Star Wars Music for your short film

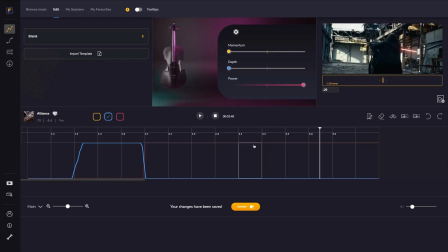(4:15)
That's the sound I want really when there's a transition. So that I can fix in DaVinci.
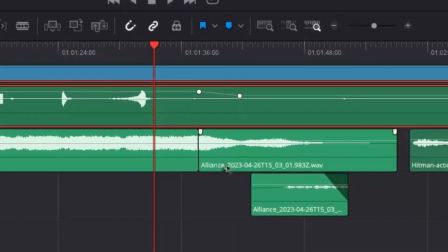(4:20)
So now you can already see I've done a cut down here, which is still using the Alliance track, but I'm using the end of the Alliance track, which I know is going to work well. So
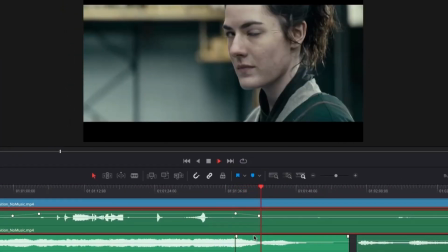(4:34)
that works much better in terms of her looking over, and then she kind of
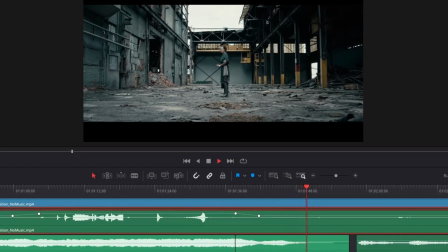(4:41)
composes herself. And here I've just done a layer. So I did basically a couple of things.
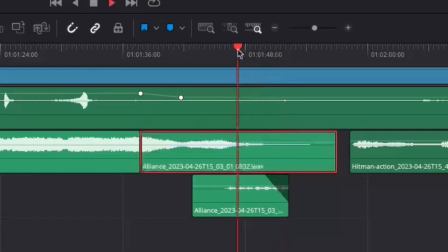(4:47)
So we have, on the one hand, we have just the natural end of this piece of music, but then we also have, just to kind of reiterate her kind of the sense of her ultimate kind of Jedi sort of skills, etc., we've got this kind of
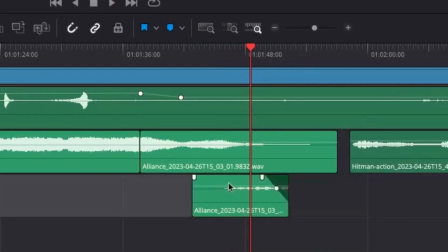(5:04)
really kind of inimitable kind of typical kind of identity that we want to bring into that.
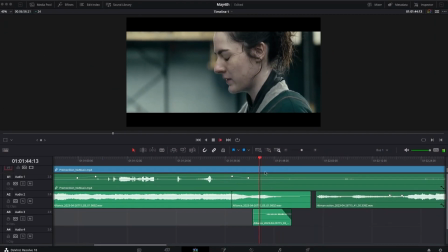(5:11)
So I've layered those together.
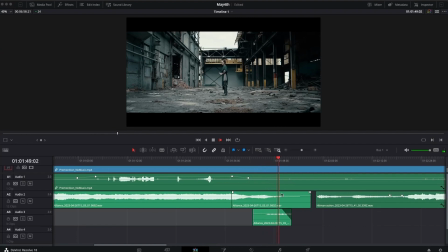Which gives us this lovely moment, and then we go into basically the next scene.
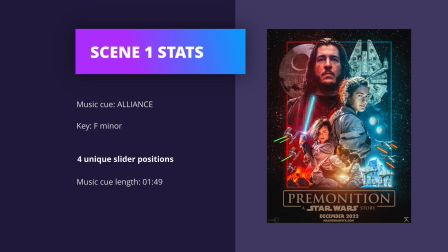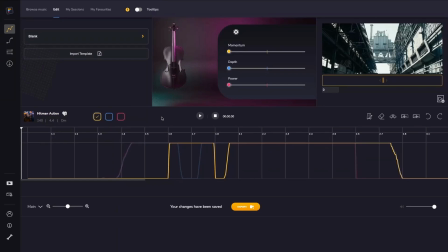(5:30)
Okay, so one scene done. Now we're going to move on to the second scene. So for that one, I used Hitman Action.
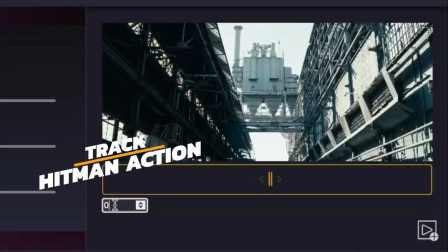(5:35)
And really importantly, you have to do, or I had to do, the following. So I basically found where the
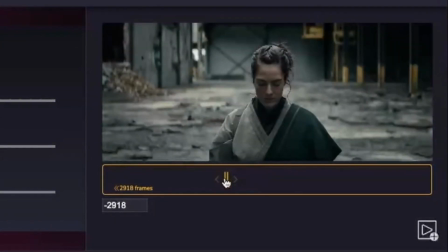(5:44)
video needed to be basically moved to or offset, how many frames I had to offset this video so that the video would effectively start way later in the film. It's still the same edit that I've uploaded. It's the entire short film, right? It's like 2 gigs worth of video that's uploaded here into Filmstro. But because I can only use one track at a time in Filmstro,
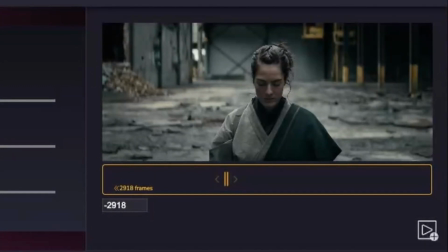(6:03)
because it's so computationally heavy using all the different stems and doing all this kind of Filmstro magic, I have to work one track at a time.
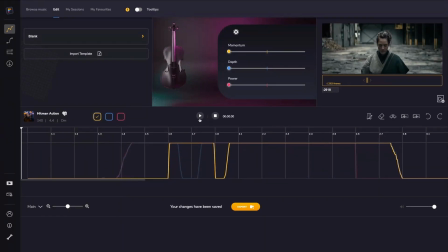(6:10)
So because I want to start Hitman Action at a very, very precise point in this short film, I have to experiment with the video offset and find the exact place where that happens to be.
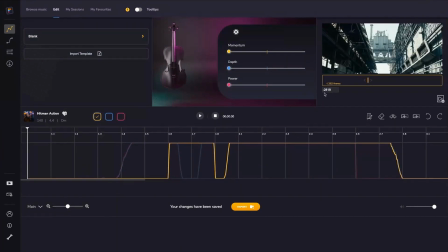(6:20)
Now, that means that when I press play, the exact frame that it's going to start at is when we get to this close-up. So let's have a look what that sounds like then.
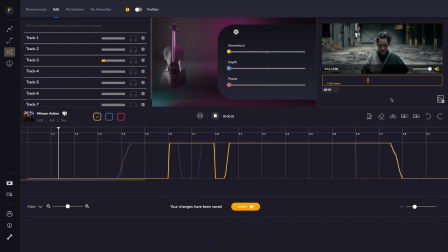So it's really ambient, which I think is just perfect for this, and it's got this really kind of subtle low stuff going on.
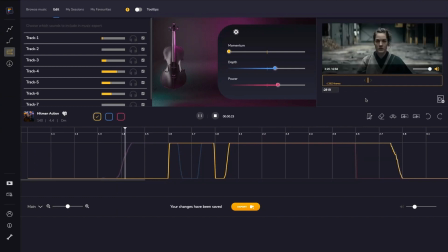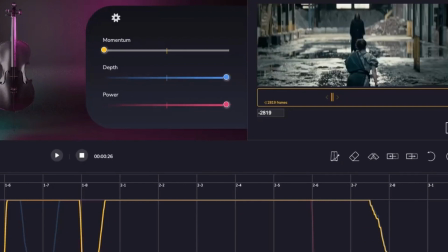(6:54)
So there, what I did was move the power up just as we get that really nice kind of push into her face.
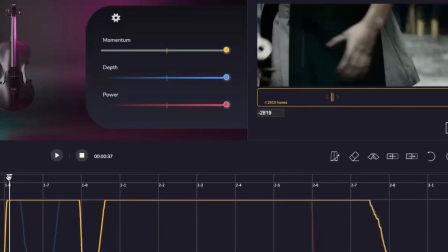(7:00)
Really epic, that moment. And then as they start fighting, I bring the momentum up. And then there's a moment where they kind of disengage briefly.
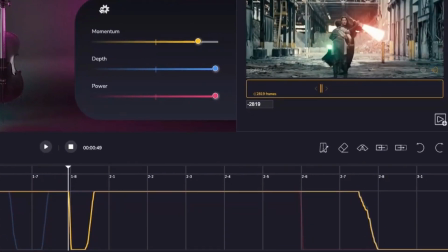(7:08)
And for that, we need to basically bring the momentum back down and have everything kind of back off.
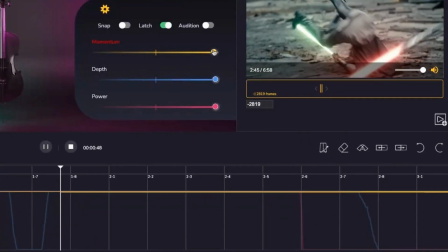(7:14)
So I'll just do that here again.
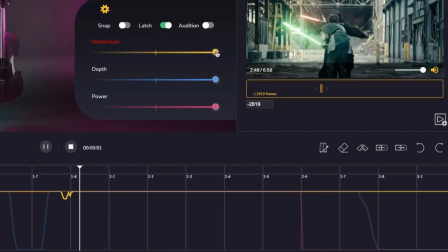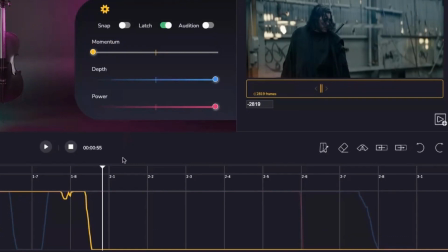(7:21)
For that bit. And then I already know that at this part, I'm going to basically back off the music.
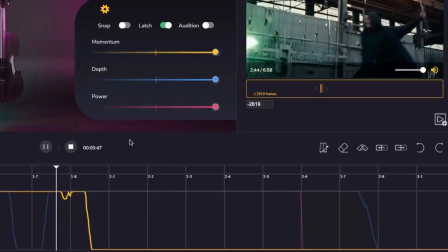(7:26)
So at this part, I'm just going to drop everything down.
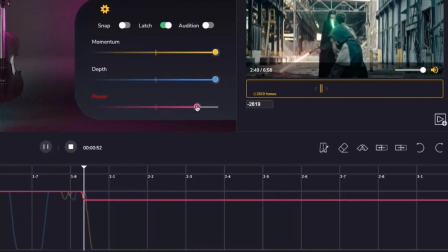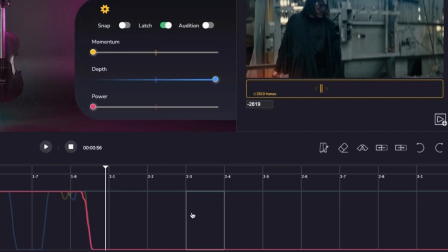(7:36)
And then from here, I'm going to segue into another track. So let's take a look in DaVinci.
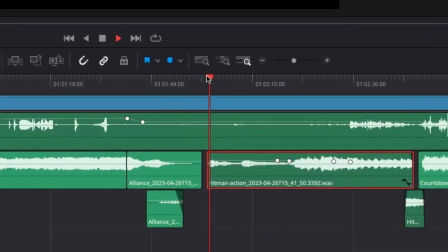(7:42)
So here then we've got the Hitman Action, which, as I say, started beautifully on this shot.
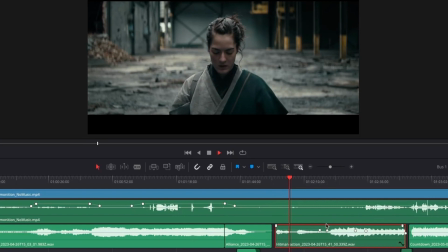(7:47)
Here we have this slow push in, which just works really nicely with this riser.
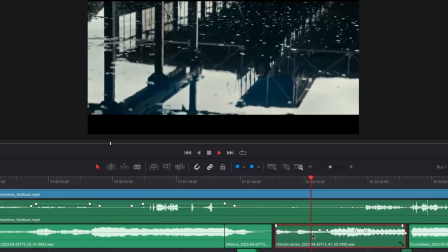(7:55)
All that low stuff and some of the FX as well. Just brilliant for this bad guy turning up.
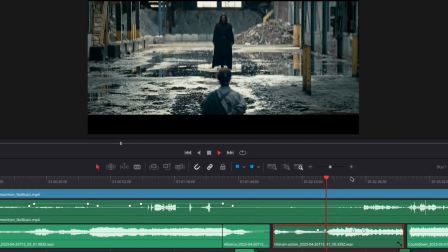That really was purposeful. I wanted that first hit to just be really, really nice on this scene change, or frame change, should I say.
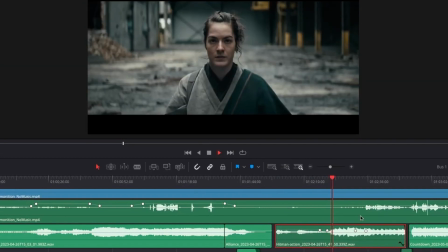(8:17)
I love that.
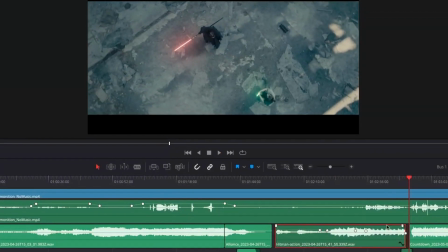(8:23)
So there's that drop off.